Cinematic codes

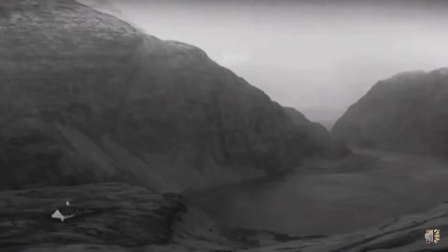8:42 Did you notice that there are a few establishing shots at the beginning so that we know what sort of a setting we're in,
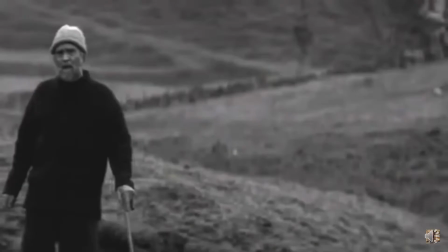8:49 and then there are varying degrees of attention paid to different people, animals, objects, and situations?
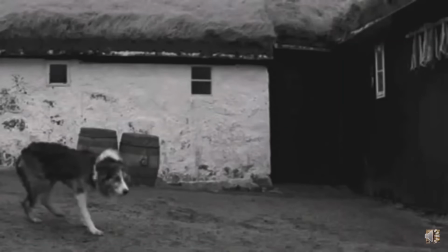8:58 Let's break down shot distance a bit further. Once we've had the establishing shot, we then usually have a range of close-ups of various kinds.
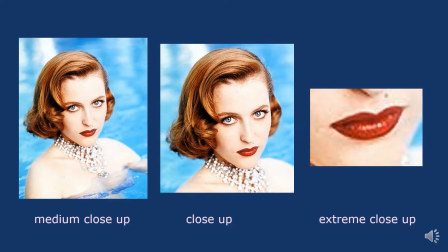9:07 Here are examples of each of them. Medium close-ups bring our attention to one specific character.
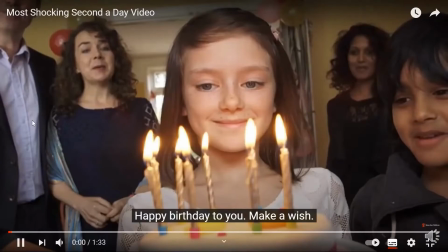9:15 The Save the Children Second a Day ad we've looked at a couple of times makes good use of medium close-ups. They encourage us to focus on the child,
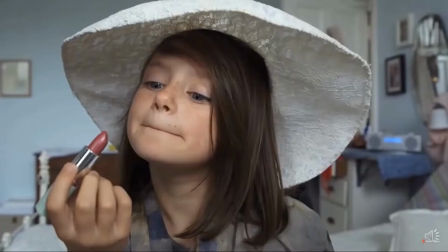9:25 particularly because of the consistent use of the same positioning or almost the same positioning of the child in each shot.
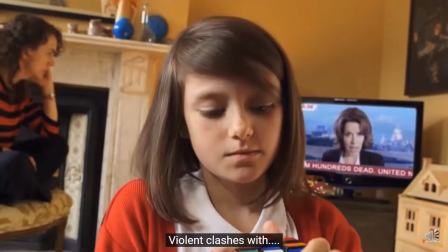9:33 However, the shot is not too close up as to disallow us to focus at all on the background.
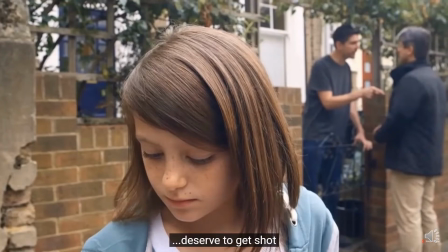9:38 It is just right for us to be able to catch snippets of how the child's world is changing in the background.
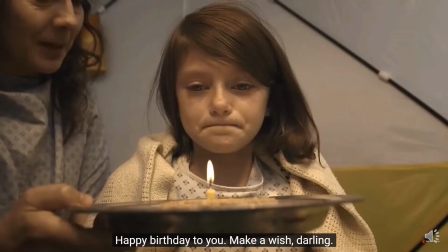9:48 We learn from watching many films that close-ups intend us to focus on the character's emotions. If we see an extreme close-up, we know that we either need to pay very close attention to the area focused on because something is going to happen there,
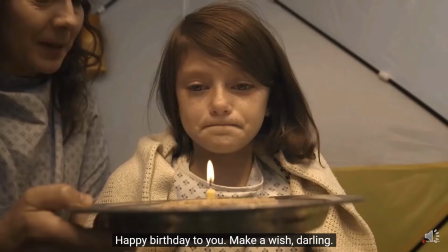10:04 or that that thing is very important to the narrative, or that it is symbolic of something.
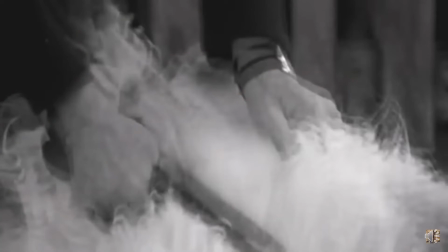10:10 Think about the Specsavers ad, which focuses right in on the farmer's hands and the shearing clippers. This signifies to us that this object or activity is going to be of great importance to the narrative, which of course we see that it is as the ad progresses.
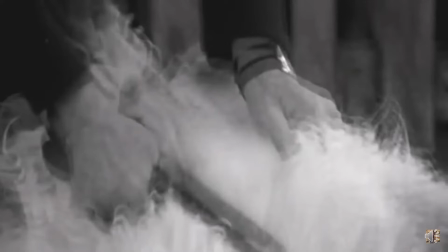10:27 Films and ads differ from one another a fair bit in terms of distance in shot framing. Extreme close-ups are relatively rare in film, but we see them in advertising a fair bit.
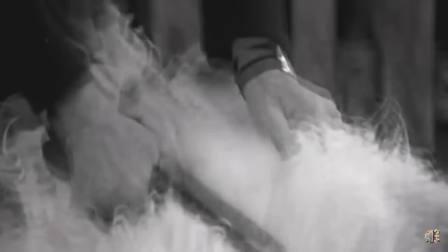10:39 This is not surprising at all because the whole point of advertising is to make us focus on a product, to make us think, or to shock us. On the other hand, establishing shots are not common in ads, though they do occur, as we saw in the Specsavers ad.
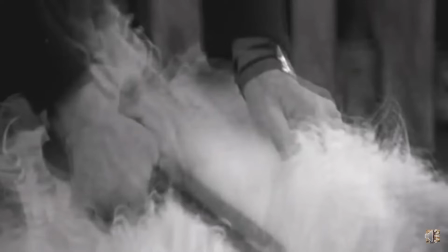10:56 They are pretty rare for two reasons, I think. Firstly, ads have a very short time to make a point, so they get to that point very quickly without faffing around, to use a technical term, with establishing shots.
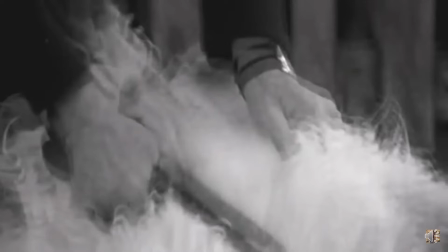11:11 But some advertisers decide to go quite traditional with their ad, using essentially a short narrative film for the purposes of advertising the product. This is what we saw in the Specsavers ad, and it's common also in Guinness ads, for example.
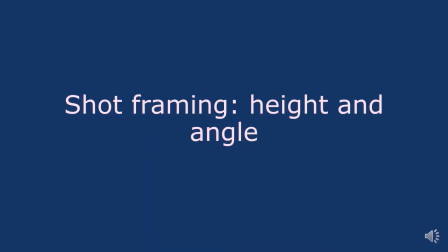11:28 Framing also controls the angle from which we view the people and objects in the shot, the vantage point, if you like. Height and angle can suggest power relations between people or objects.
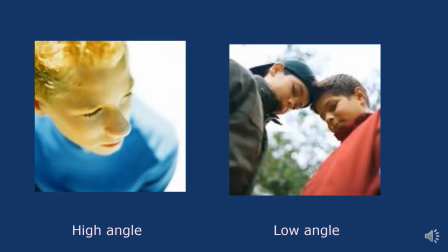11:40 A high angle shot looking down on the character from a higher point suggests that that character has relatively less power, and a low angle shot where the camera is set lower than the character and looking up at them makes the character look relatively more powerful.
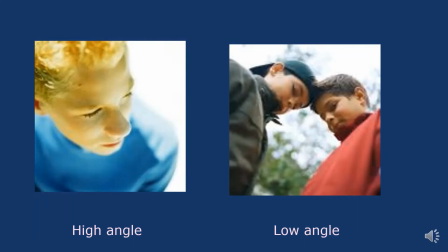11:59 This is common in film, unsurprisingly, because power mismatches and struggles are a great source of narrative. Apart from the type of ad I've mentioned that takes on the style of a short film, though, in advertising it is much more usual for the angle to be level.
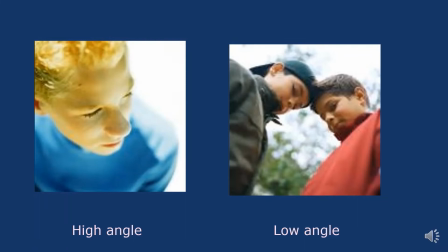12:15 This makes a lot of sense because if you think about it, as an advertiser you are trying to speak on a level to your consumer. You don't want to make them feel you're above them and looking down on them, and likewise it most often won't make sense for you to make them feel more powerful than you.
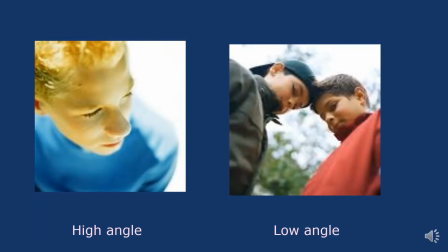12:34 That'll make them feel good, of course, but they want to think you're authoritative and know what you're talking about for them to want to buy your product or service.